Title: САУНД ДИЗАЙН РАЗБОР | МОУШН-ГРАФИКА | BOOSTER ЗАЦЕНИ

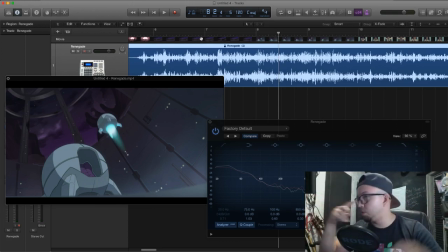Мы уже в здании. Все равно такой же звук, никаких изменений.
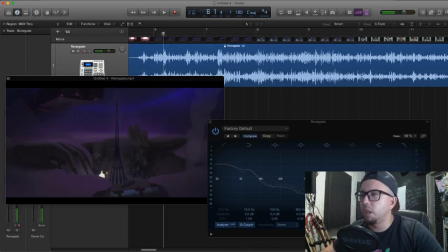Плюс, если говорить уже, разбирать именно саунд-дизайн,
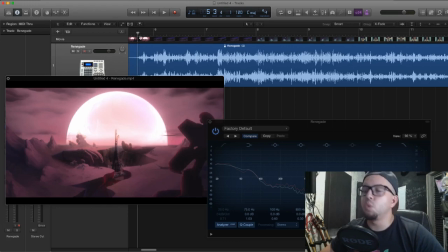пока музыкальный саунд-дизайн не разбираем,
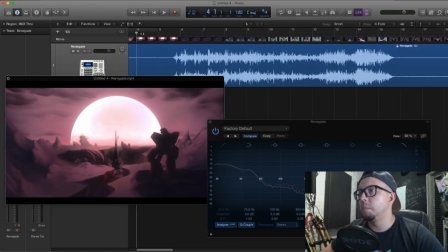то есть я так чисто набросаю, минорная скрипка, лирика, нотка, здесь должен быть rise, либо увеличение какое-то по тональности,
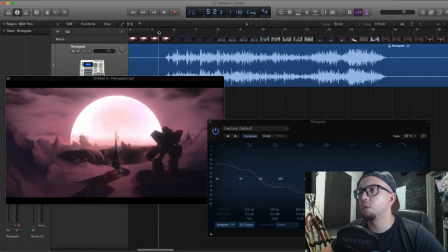допустим там там что-то такое либо райс какой здесь
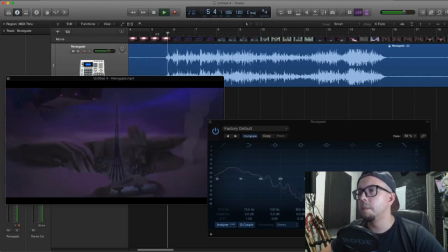должен быть какой-то он есть да он слабенький слабенький плюс подчеркнуть можно кораблю вот этот мощный от него лучи да какие идут выстрелы и какие там отмели маленьких писюх
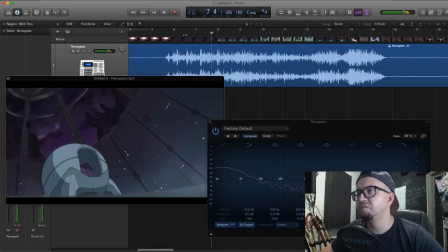нету ощущение вот данного
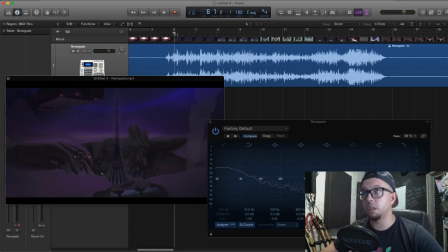допустим объекта можно его подчеркнуть каким-то дроном дроновым звуком там что-то такое плюс сабов добавить до помощнее вот дальше взрыв сочный должен быть пролетающие
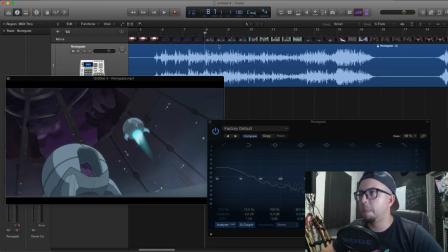корабли сочные меняется динамика по по частотам тоже должна поменяться там сочнее здесь глуши поехали дальше фаули звуков
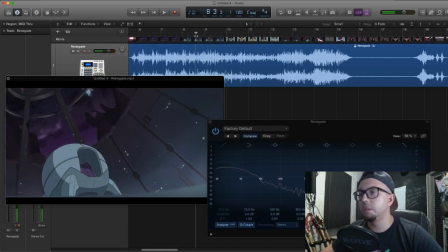вообще нет должно быть должны быть фаули звуки movement то есть ткани одежды пробегающих фут степов плюс скорее всего какое-то дыхание паника здесь можно музыкально подчеркнуть динамику
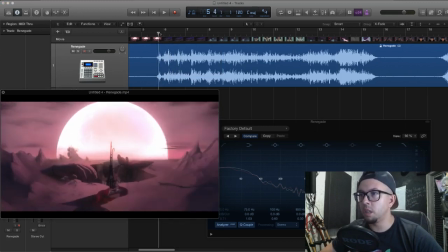и тревогу создать то есть сначала допустим сделать какой-нибудь опять же дроновый звук глухой
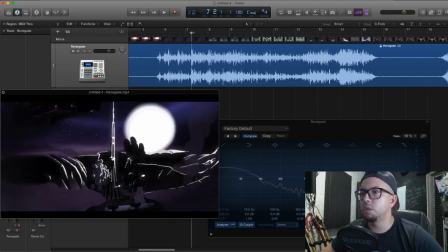далее мы можем подчеркнуть тревожное настроение то есть тут идет спасение
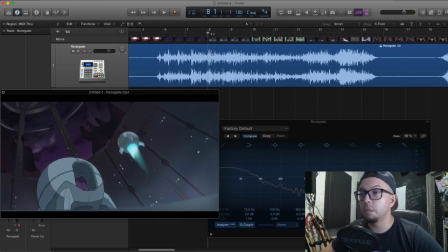девушка спасает ребенка это должен это очень эмоциональный момент здесь должна быть какая-то
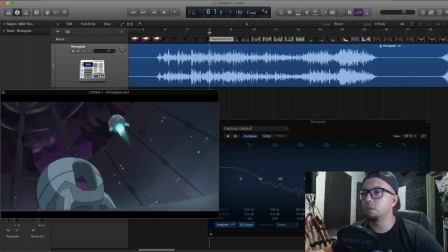здесь все мертвое то есть следовательно можно также подчеркнуть дыхание какое-то как она бежит
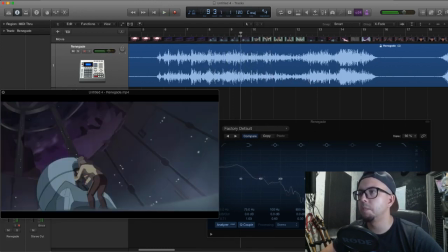плюс ребенка можно подзвучить тип ну там
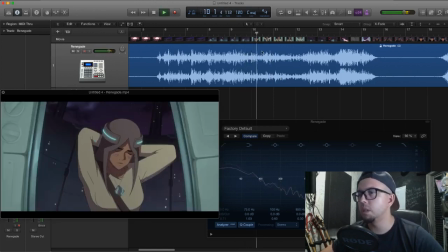какие-то такие детские возгласы ребенок же тоже не он не может быть без эмоциональным то есть любая любой фауле любой войс он подчеркивает усиливает сцену ну
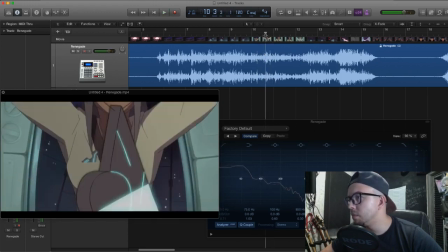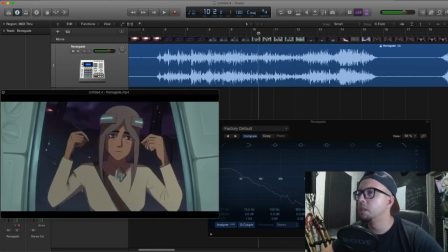по синхрону вроде норм я бы сделал более мощный звук дверцы так как он близко во первых вот пневмозвук помочь посочнее бы сделал и плюс конечно
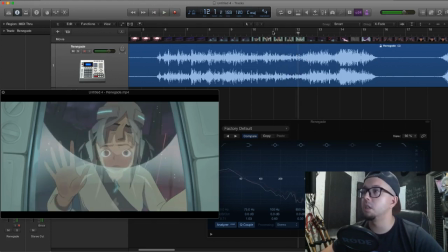же изменения должны до по спектру грамме тоже подчастотный диапазон.
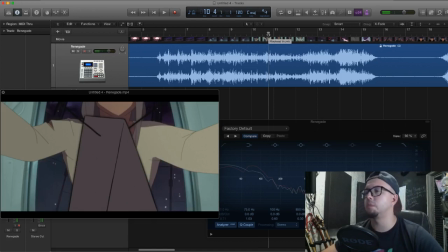Здесь, да, чувствуется динамика, но опять же, с учетом всей сцены, конечно, она настолько минимальна, что она не чувствуется. Когда закрывается дверца, должна быть значимая разница между тем звуком,
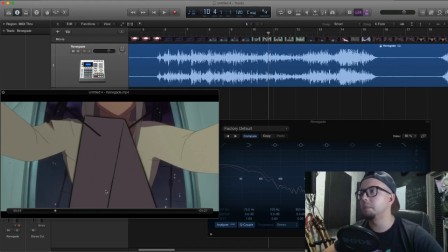который был внутри, и звуком, который уже в закрытом помещении. Аттенюация должна учитываться.
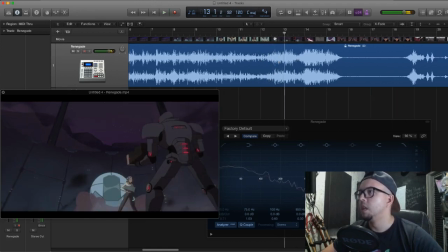возглас ребенок далее крупный дал должна уже
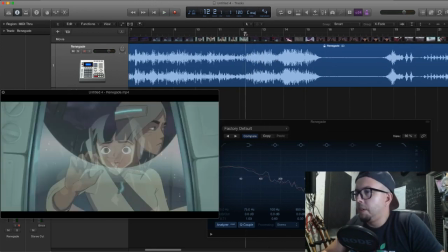по музыке ладно потом крупный план опять появляющихся сбоку
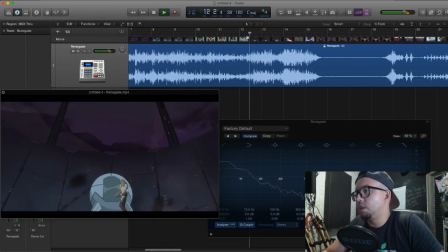киборгов не слышны вот эти фут степ и я бы их мощнее
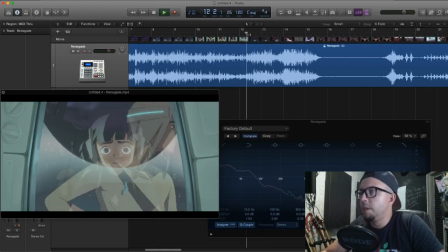сделала то металлический камень вот эти с
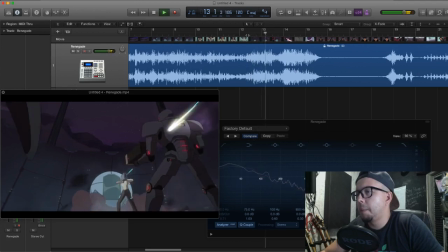синхроном выстрелов на старте есть ошибки там что-то нужно смотреть сколько тут выстрелов
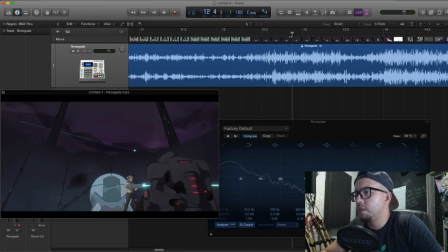1 2 2 выстрела всего а тут идет очередь то есть уже тоже рассинхрон про
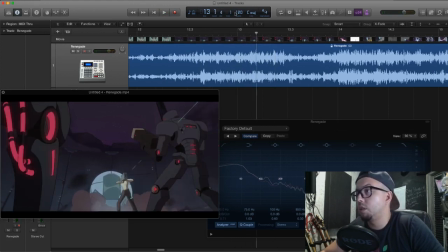стрелы металлические должны быть сочные настолько сочные то есть на их вырубает более
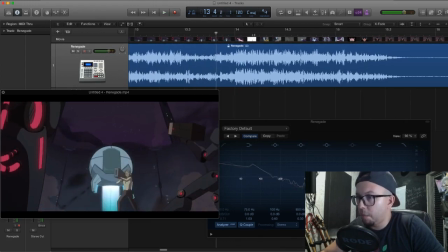в хэдшот еще запуск корабля сам взрыв должен быть
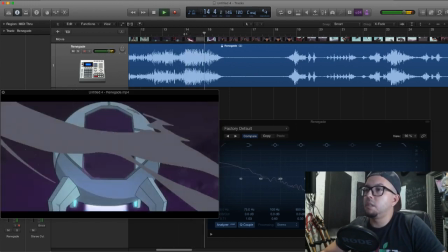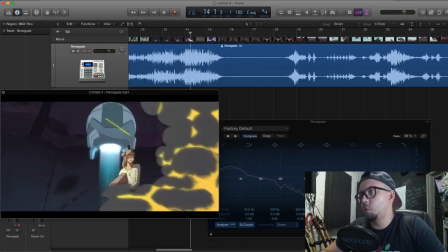должен быть вот эта сцена момент когда сгорает мать она настолько
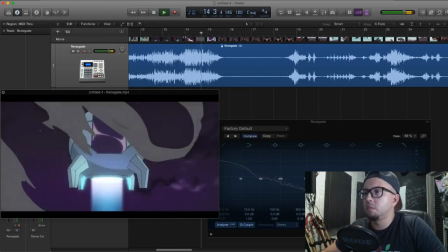тоже эмоциональной мощная должна быть и должен быть перетекание
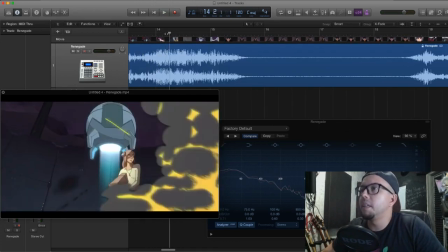вот переход вот этот подчеркнут должен быть резкий cinematic к формате то есть то
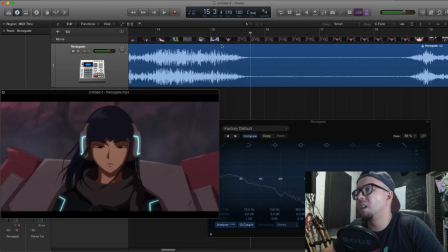есть никаких фейдов желательно здесь не делать можно сделать
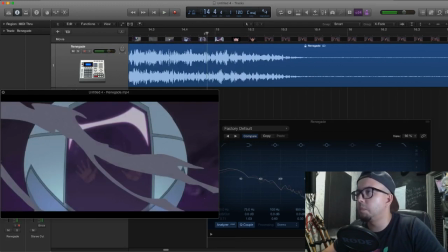но вот этот переход вот этот кадр вот
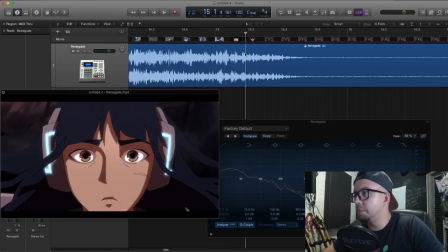должен здесь быть подчеркнут обязательно
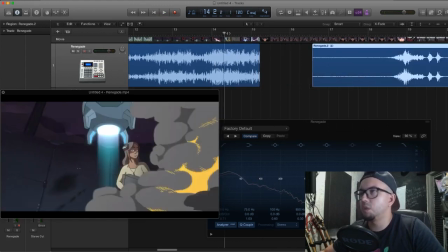вот даже с тишиной уже сразу то есть резкая динамика смена вот когда есть это прием в синематографе, когда вот эти флешбеки, они насыщенные, и потом резко, то есть тишина, либо можно часто подчеркнуть музыкально,
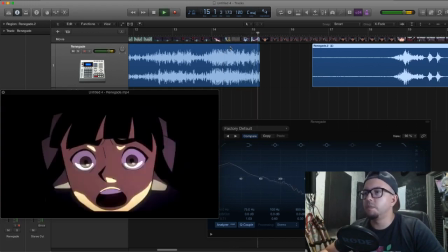скрипка какая-то,
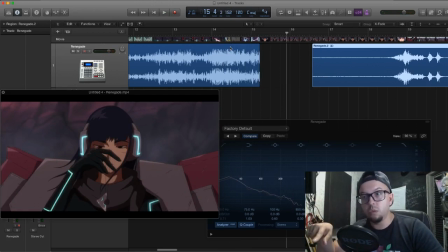либо клавишна одна, минорная, минорный аккорд какой-то
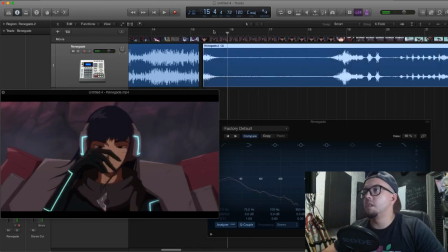следовательно динамика атмосферы как я уже
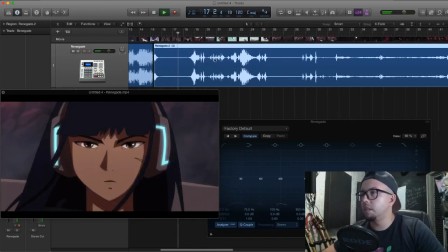говорил слабоватенько то есть по
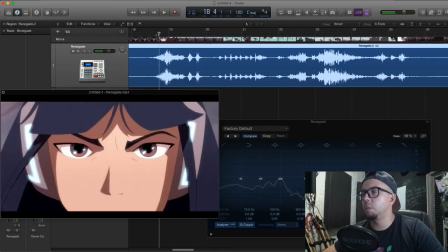громкости
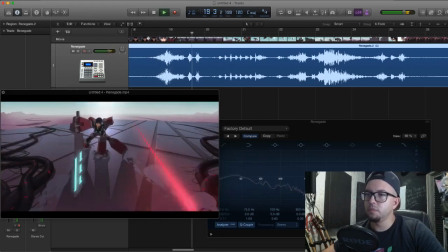здесь неплохо но опять же здесь есть выстрел насколько я вижу
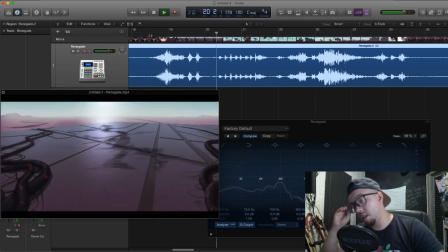или это не выстрелом да
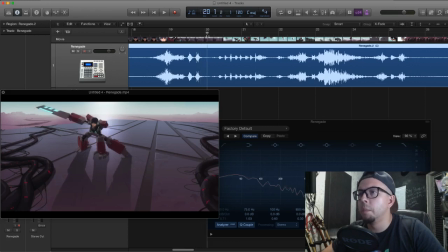это выстрелы, которых, соответственно, тоже по стерео базе один слева вроде был. Да. Один слева, другой справа. То есть их не слышно вообще.
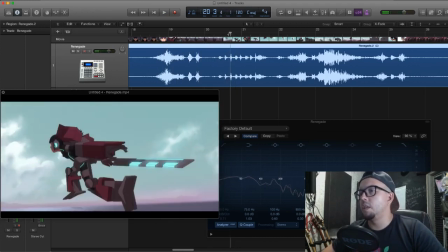Шаги должны быть тоже настолько мощные. И опять же учитывать нужно немножечко...
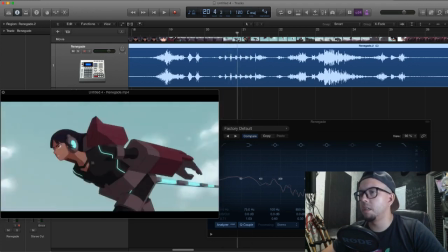Да нет, хотя здесь панорамы сильно нету, но можно немножко поиграться.
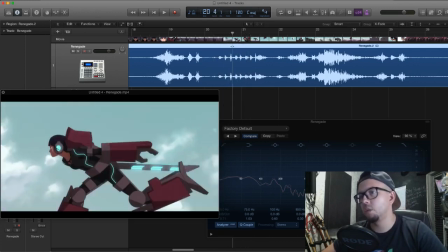То есть, чтобы сделать слева направо, шаги подчеркнуть, слева в центр, Вот, они должны быть мощнее.
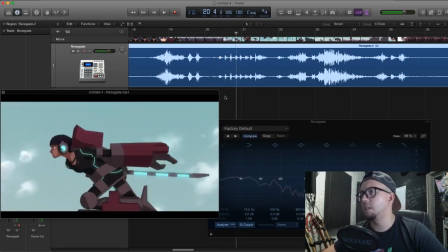Здесь не хватает вообще саба.